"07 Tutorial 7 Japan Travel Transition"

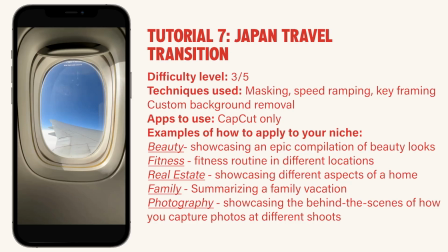This is a tutorial on how to create this Japan travel transition.
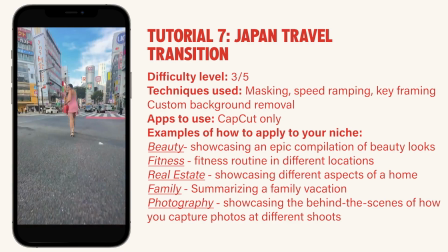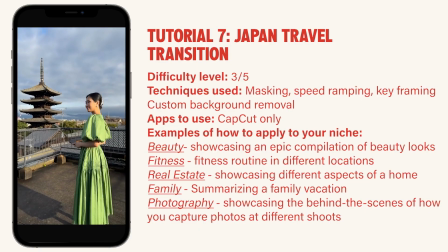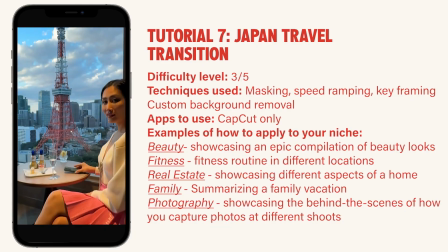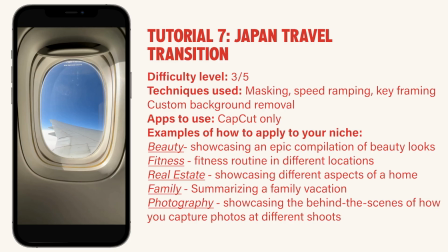The difficulty level is a 3 out of 5.
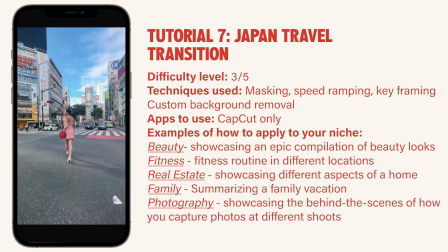There are many concepts that we covered in the reel that is called Advanced Travel Transition.
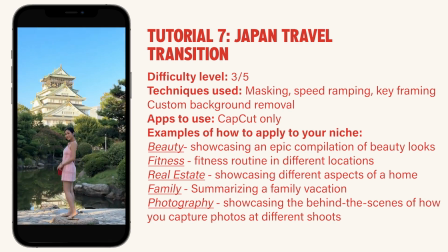And so please reference that tutorial first before watching this one. Then this will become a lot easier to understand.
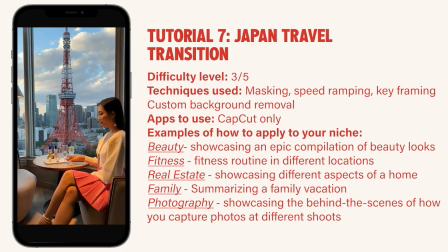And the techniques used include masking, speed ramping,
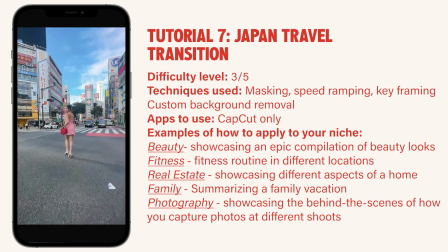keyframing, and also a function only in CapCut called custom background removal.
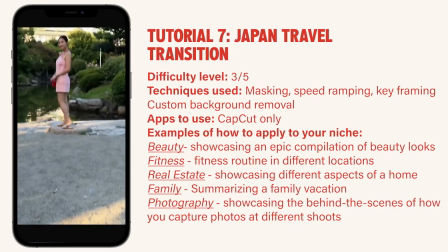So the app that I'll use to demonstrate is CapCut, and I currently believe that custom background removal is only in CapCut.
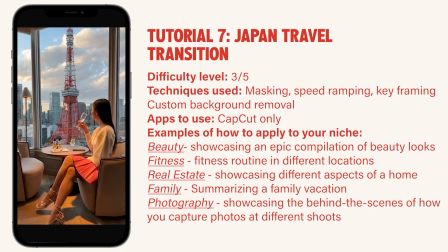And here are some examples of how to apply it to your niche. Pause to read, and let's get into the tutorial.
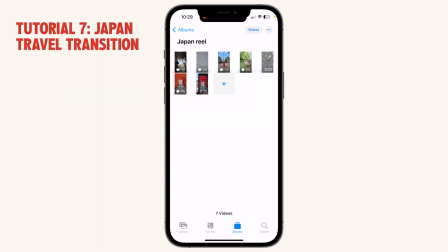Okay, let's start with the clips that you'll need to film and some of the techniques involved.
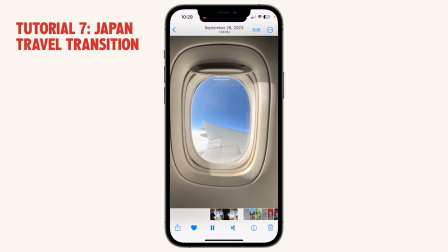The first one starts in the flight, and you want to pull out,
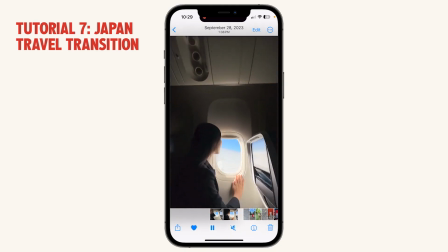and then the person will lean forward, and then the camera person will swipe upwards.
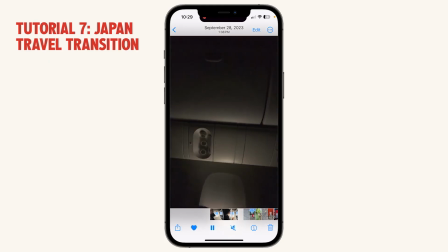It would be best if they can swipe up with some speed, but we can definitely speed it up in post and fix this.
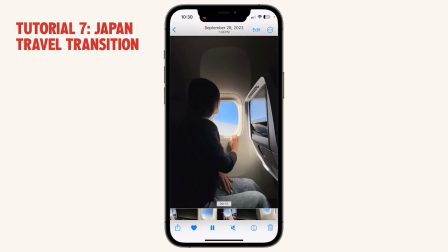So the movement of pulling out here is to add some interest to the very beginning of the reel. With movement and pulling out and then revealing more of the view and more of the context,
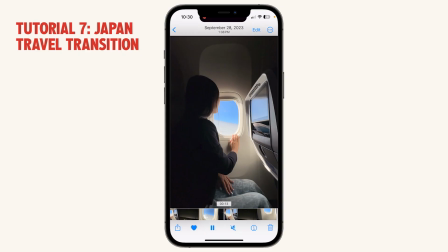that makes it more interesting, and people are learning little bits of context as they watch the reel, so it's more engaging. It would be definitely more interesting than just having it static like this and then swiping up. All right. One thing I want to point out is you'll notice that around the edge of the frame, this is quite dark.
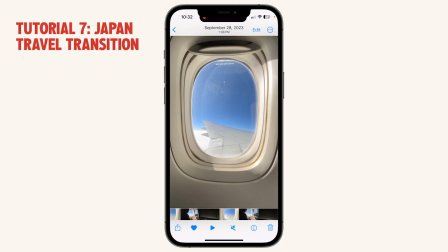And the reason is because I had locked the exposure on the window here. And the reason for this is because we're starting the scene from here. So we want to make sure the exposure is already looking good. Another reason is because when we pull out like this,
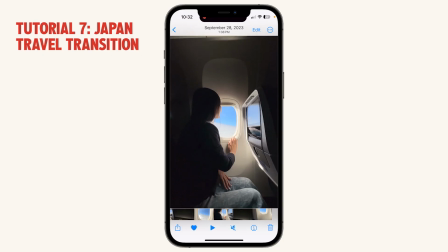we want to make sure that the phone doesn't automatically adjust the exposure for the inside of the cabin, which relative to the outside is much darker. Because it's so bright outside and the contrast is so huge, if the phone pulls out and then sees that,
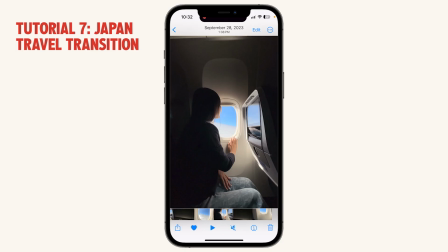oh, everywhere else is actually much darker relative to the window, so I must adjust the exposure, it will then make it a lot brighter. First of all, what that does is it makes it lower quality because there's not enough light inside the cabin, and so it has to
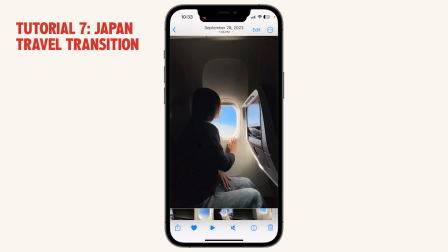artificially make it brighter. Second reason, because now the window outside will be too bright and completely overexposed.
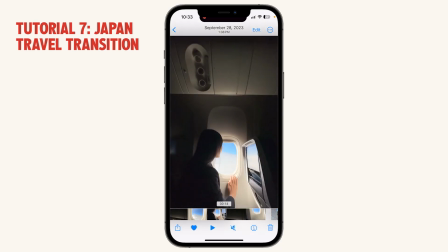So that's why you want to lock the exposure when filming this clip. All right, on to the next clip.
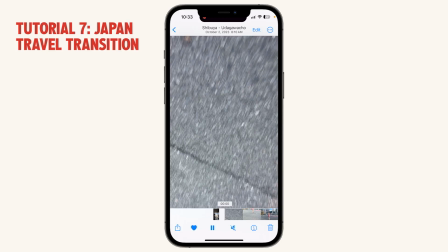We continue this movement with the same wipe up from the floor. So this is a floor at the most busy crossing in Shibuya.
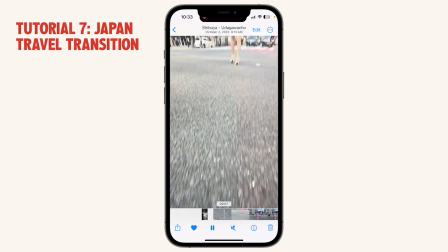And so the camera person wipes up like this and then follows me.
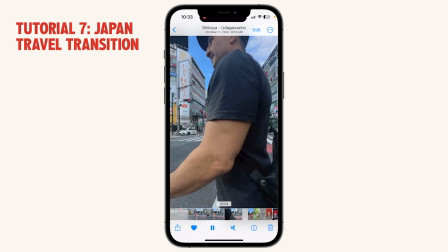And then a third person will walk past here.
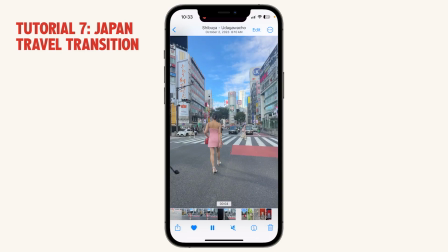Now, if you're lucky, you can have a stranger walk past and mask it, but I don't recommend it. I think you need a friend to walk by. So this is a little trickier.
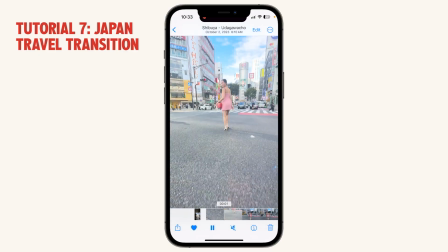You'll need a person who can do this wipe from the floor, and you'll need someone who can walk across the screen.
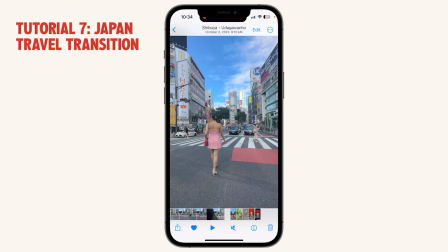So this is slightly more complex when filming, but when we get to the editing, you'll find that it's actually really easy, but together it looks quite impressive.
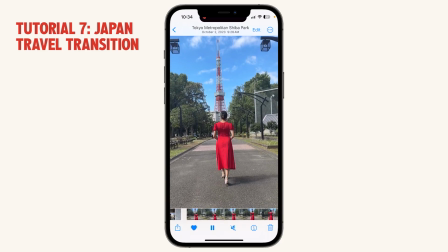Next clip is continuing that clip, and it goes from this wipe, so right here,
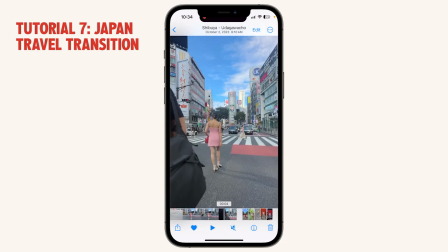where the person wipes across the screen, and we'll use this as a mask to then reveal the next scene,
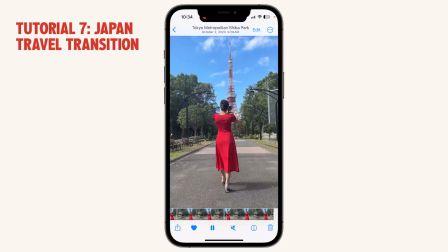which is this.
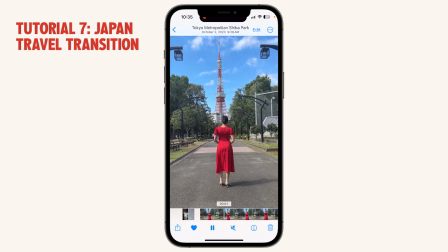And notice how when I filmed this, I asked the videographer to keep me roughly the same size as the last frame,
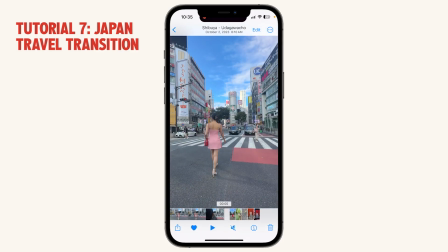which is this. Now there's a little bit of discrepancy.
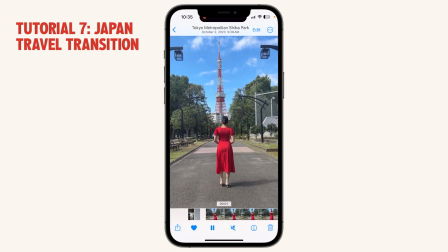Obviously I'm a bit smaller here, but I wanted to make sure that it's not a huge difference where I'm going from really tiny to really large in the frame, because then that transition will be a bit more jarring. So I tried to also somewhat match the size of me in both of these clips so that it will just be a little bit more smoother.
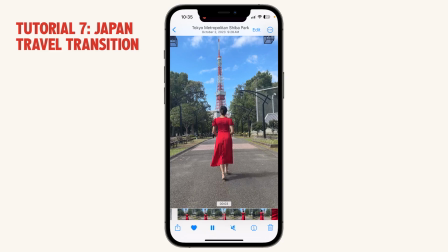This is not a must. You don't have to match it exactly because that is not the type of transition we're trying to make here, but it does help the viewing experience and make it a lot more pleasant, I guess, or smoother. And so now this camera movement, we go in, we see the tower and wipe from the back.
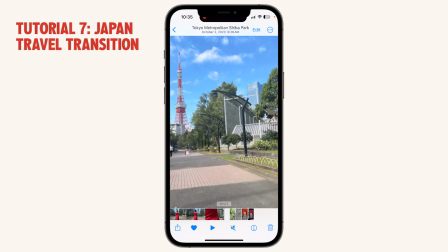You'll notice that the videographer gave it some speed when wiping from the back, like this, and he went as close as possible,
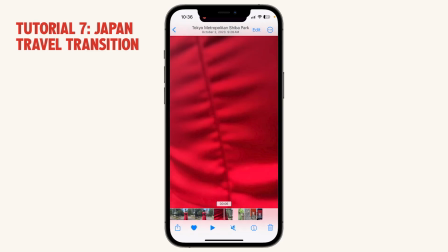and the purpose of this is so that you can cover the full screen with the clothing like this. And then later we'll explain why, as well as how to connect it to the next clip.
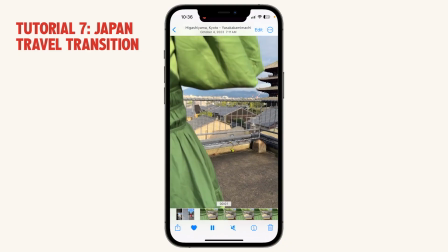So the next clip, I wanted it to come out of Kyoto and reveal another tower.
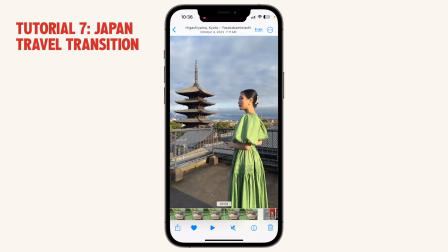Now this is a temple, and this is a tower.
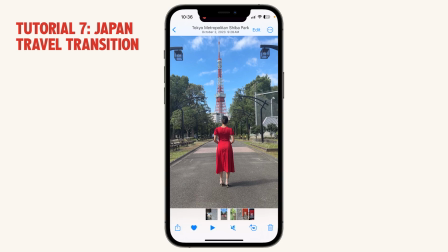Now because everybody knows these monuments, and these are both very famous destinations.
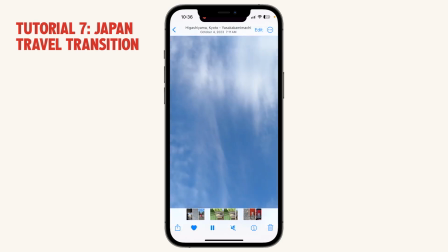So you have the Tokyo Tower, and then you have Hokkanji Temple. I believe that is the name.
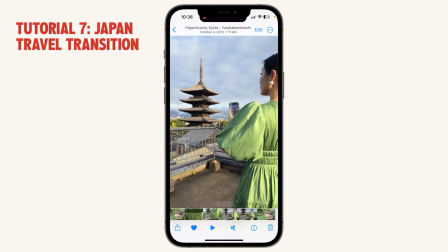And both of these places represent a very, very famous city.
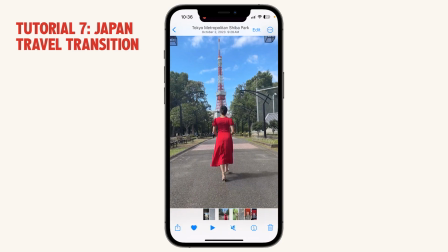And so I thought it would be a really great contrast to go from this red Tokyo Tower, and I also made sure to match my dress color red with the tower red, and this green color with this Hokkanji Temple.
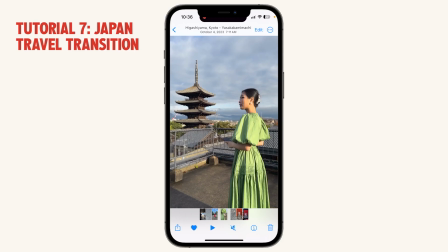And so red and green are two contrasting colors. Together, they make for really interesting visuals. So going from red to green is a really cool like contrast and transition. And so you go from modern to like ancient towers. So that's interesting too.
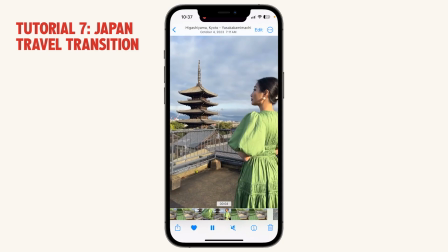And then from here, we wipe upwards into the sky, and notice he used some speed to wipe up.
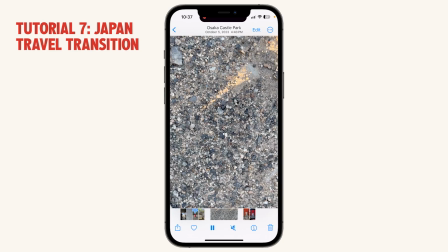Like this. Okay? And then the next clip continues from the floor, again wiping up. Notice how I asked him to pull way back and wipe for quite a while.
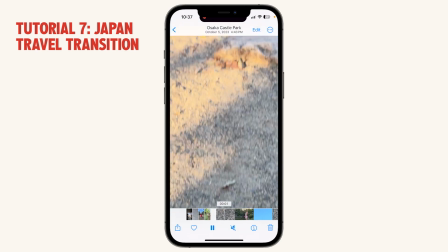So that's like 2 seconds-ish of wiping. And the reason is because we really want to have enough runway to connect
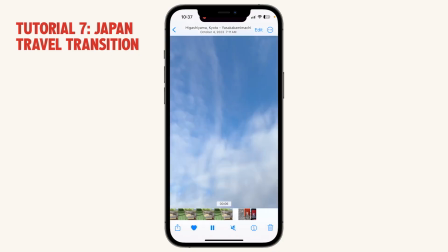this wipe here into the sky, and this clip here wiping from the floor.
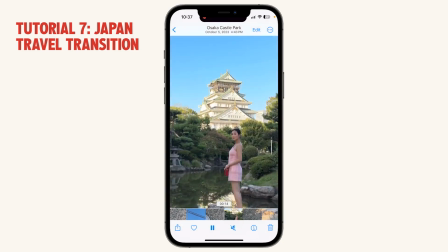And also we did it several times. I believe I used the last final clip, this one.
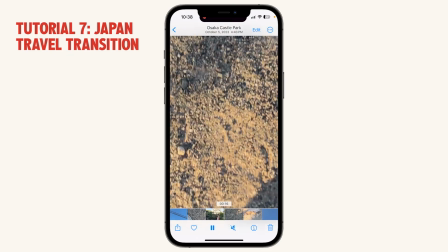So we go from here,
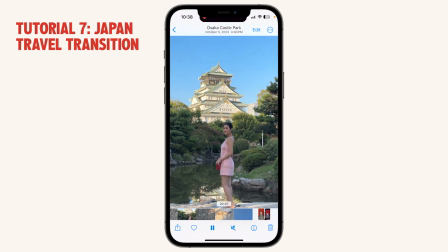wipe, stop on the person for just 1 second or so, and go up into the sky.
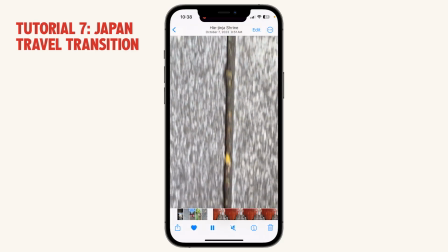Then from the going up into the sky wipe, we wipe again from the floor
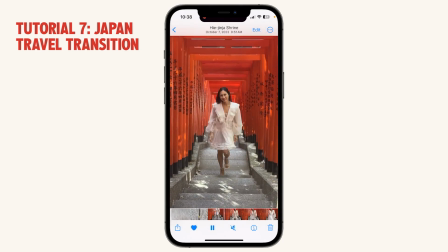and come up into, this is Hiei Shrine in Tokyo. And notice how I made sure to ask him to really nicely
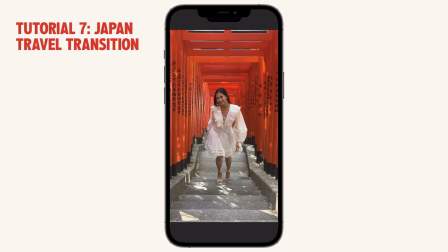center me and to really have these nice leading lines in the frame. Now, leading lines is a concept that we talked about, I believe, in lesson 2 about composition, video composition, and it really helps to draw the audience's eye to the center where the subject is.
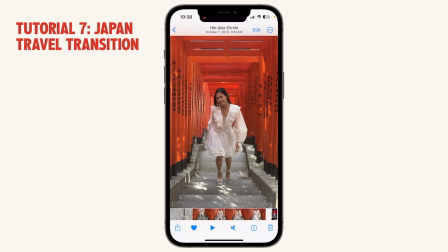And notice also how I don't have any distracting things in the back. We had to wait for quite a while for all the crowd to disperse before we were able to get it all empty, because this is a long row of stairs and there were lots of people in the back.
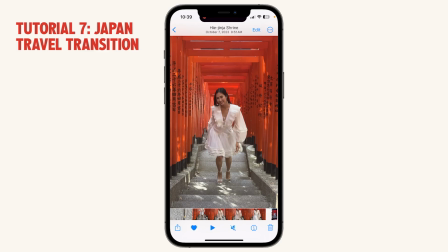And for some of the clips, you would see like a little head pop out of the side of my shoulder or the back of my head, and that is visually really distracting.
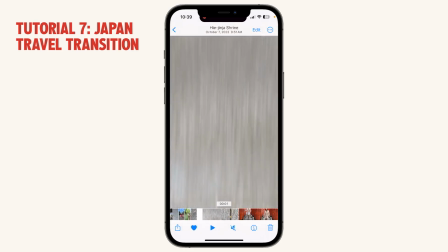So it took us many tries before we got this final clip.